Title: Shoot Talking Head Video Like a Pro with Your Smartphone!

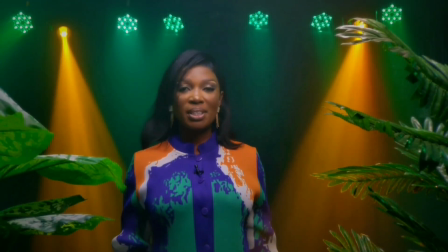[0:00]
All right, everyone, welcome to class. My name is Benakadu Made.
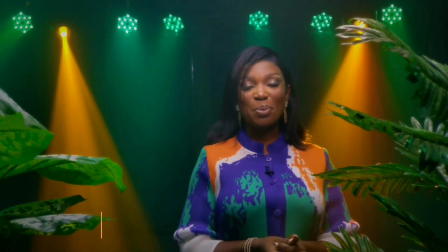[0:05]
I'm a filmmaker and I specialize in smartphone filmmaking. So today I will be sharing with you the process of smartphone filmmaking
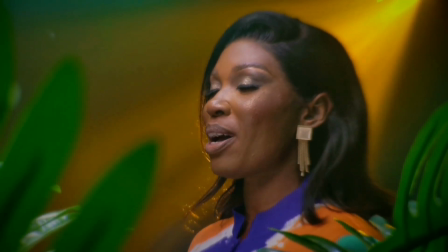[0:14]
from the idea to final cut using one of my own projects as a case study.
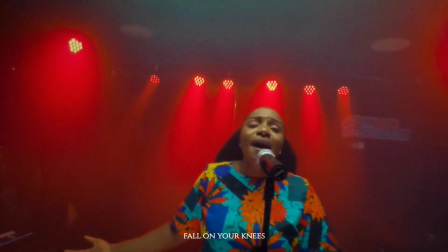[0:19]
All right. So without further ado, let's get started.
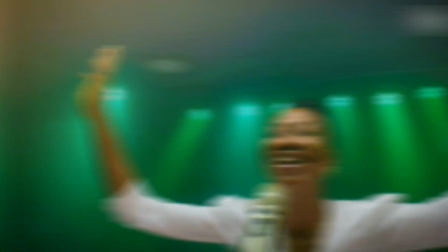[0:22]
As we all know that filmmaking doesn't have to start with expensive cameras or complicated setups.
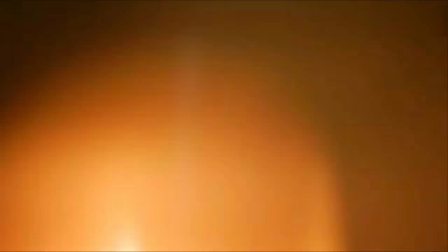[0:29]
Your smartphone is not just a phone, it's a powerful tool to capture emotion, detail, and cinematic visuals.
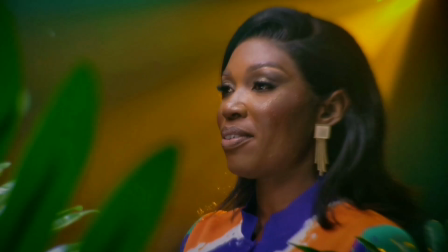[0:36]
All right. So I'm going to walk you through the process step by step.
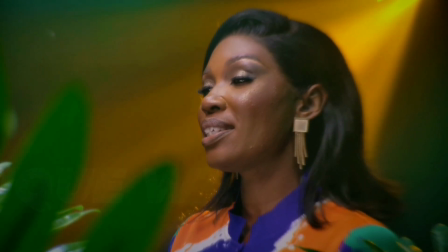[0:41]
So the first thing is the concept and the storyboard.
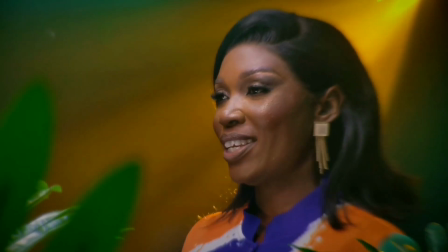[0:45]
One of the sweetest part and the most underrated part of production is pre-production, right? Because that's where you talk about the concept, the, the lighting approach you will use, everything in details.
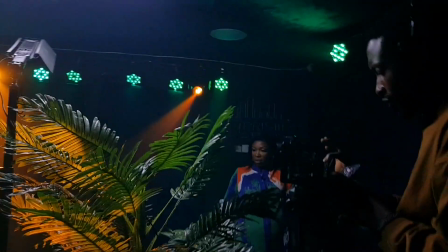[1:00]
So every great film begins with a strong idea. For this project, we asked ourselves, what story do we want to tell?
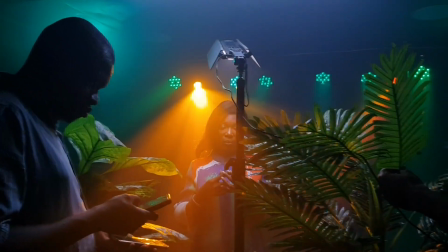[1:07]
What emotion do we want them to feel? This project is for a studio in Ibadan.
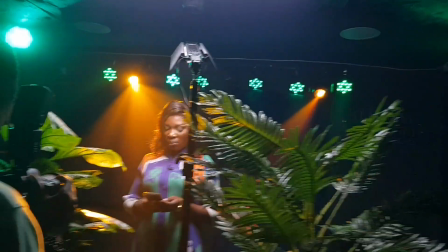[1:12]
It's a music studio. They want to start a kind of live recording session like that.
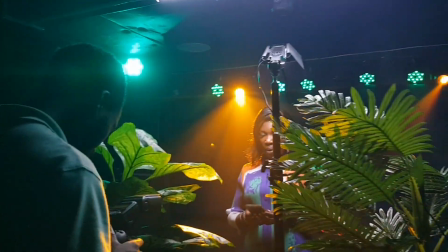[1:17]
So they wanted us to shoot a kind of talking head video for their CEO, which is this woman on the screen.
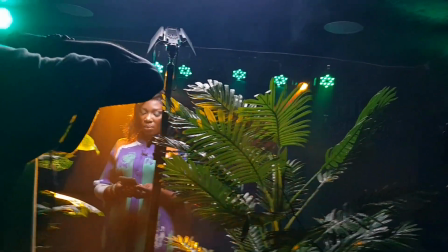[1:24]
I've been to the studio because we handled the light setup of the studio.
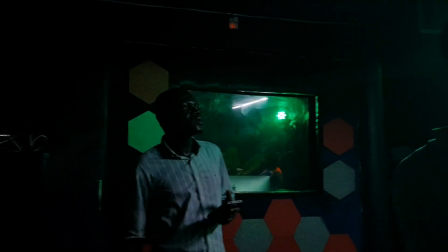[1:29]
They consulted ED Pictures to handle the lighting setup, so I really know my way around the studio.
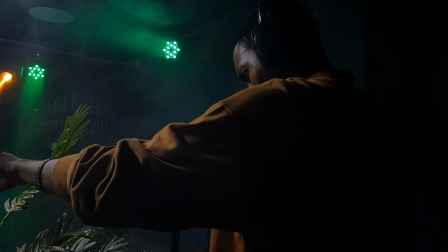[1:36]
Because most of the time,
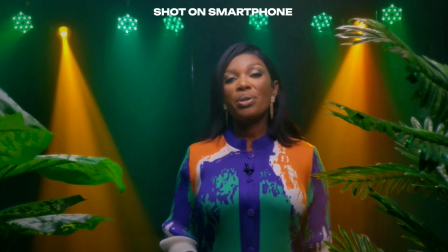[1:37]
I love to allow the costume of my subject to inspire the lighting and other things that pertains to the cinematography.
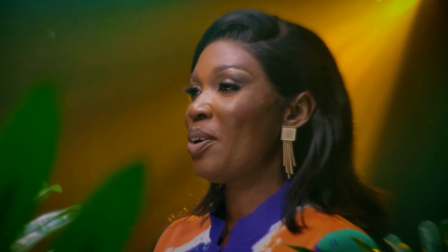[1:46]
So for this particular one, the woman was putting on a kind of green and orange outfit, which I like.
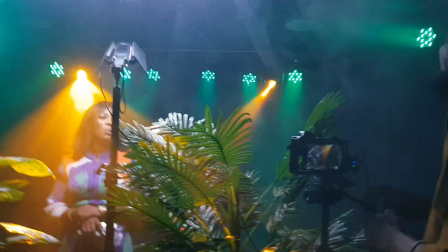[1:54]
I really like that color contrast. So I told the light designer to use green color as the mood light.
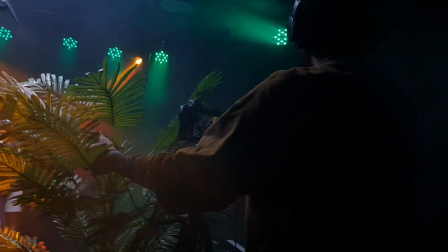[2:02]
As you can see behind her, the moonlight was in green. Now we put the moving head in orange color.
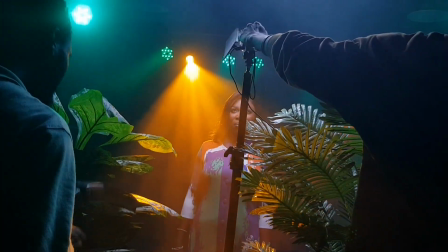[2:10]
So to complement the green color of the moonlight, right?
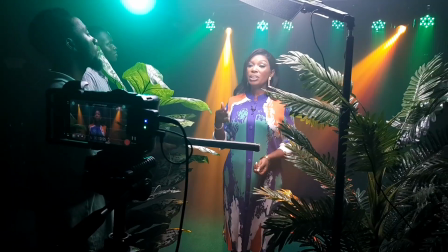[2:16]
Are you following me? So that's how we created that color contrast.
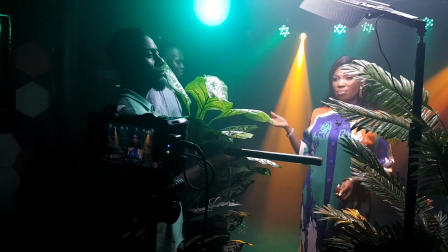[2:20]
It was inspired by the outfit of the woman. All right.
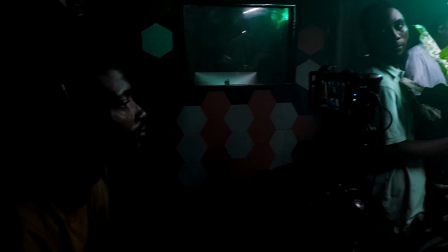[2:25]
So and I also added two artificial plants. I mean, as a foreground to create more depth in the image.
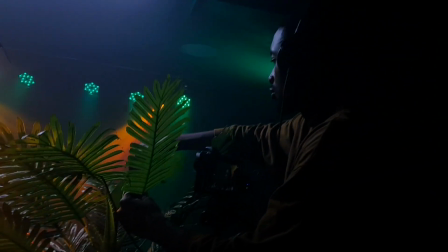[2:33]
Because I love 3D. That's three-dimensional image. That's the foreground, the midground, and the background.
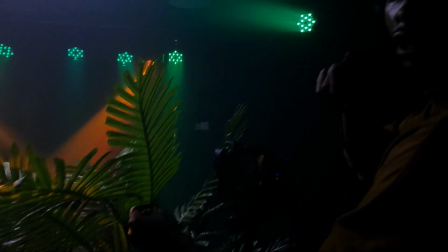[2:39]
So for this shot, I used the two
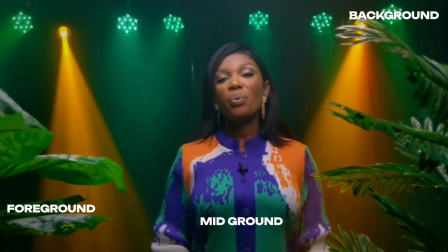[2:45]
artificial plant as the foreground, my subject as the midground, then the lights as the background.
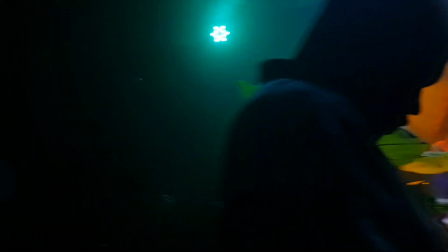[2:51]
It's as simple as that. Then the key light, there's a kind of tube light at the middle of the studio.
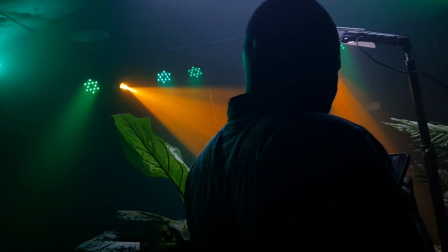[2:59]
That's what we use as the key light most of the time.
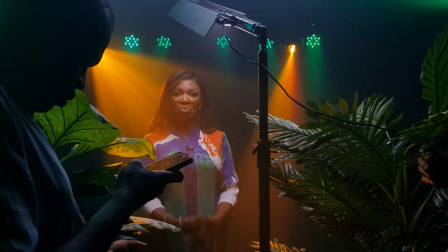[3:02]
Because the light was not bright enough, the backlights were overshadowing the key light.
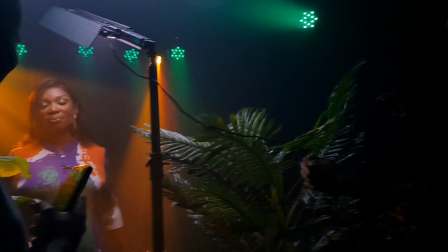[3:10]
It's making the face of the woman dark. So I brought in another light to lit up her face.
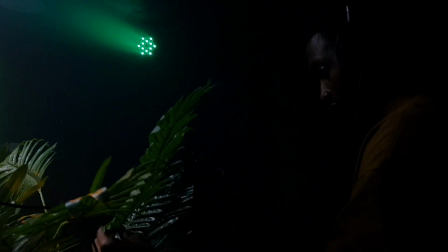[3:17]
As you can see in this video, the light is on the stand, and the light was set to the same color temperature of the light coming above.
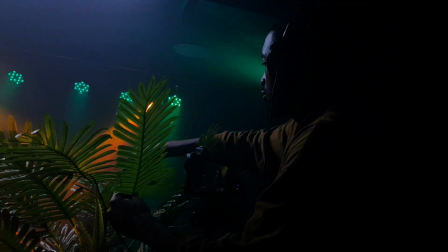[3:26]
So the light is 6400 Kelvin, and the light added also was set to 6400 Kelvin.
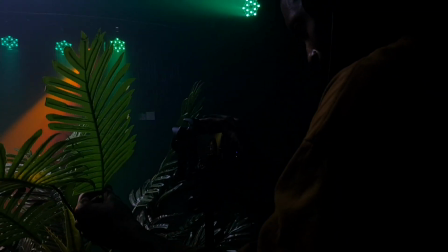[3:35]
All right, so that's for the first take. Because we took it two times, we shot it two times.
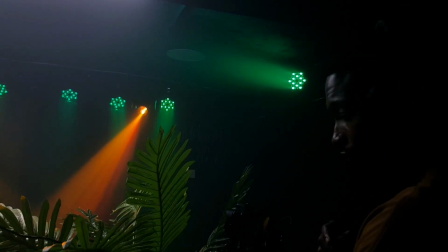[3:42]
We shot the medium shot and then the close-up shot. So for the close-up shot, it's very very simple.
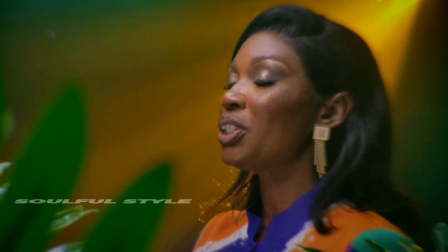[3:47]
I just told the light designer to bring the second moving head as a backlight.
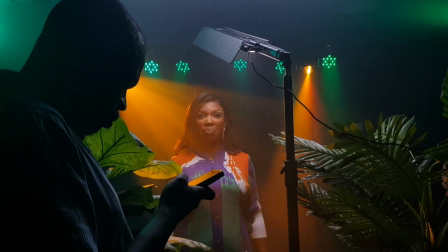[3:56]
I want it to hit. I told him to let the light hit her back.
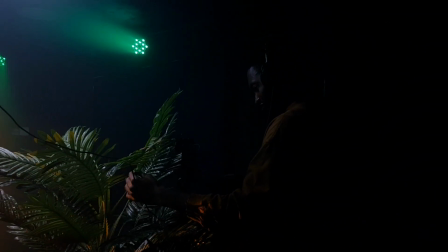[4:01]
You know, just to give her a very nice rim light. It came out beautifully, as you can see on your screen.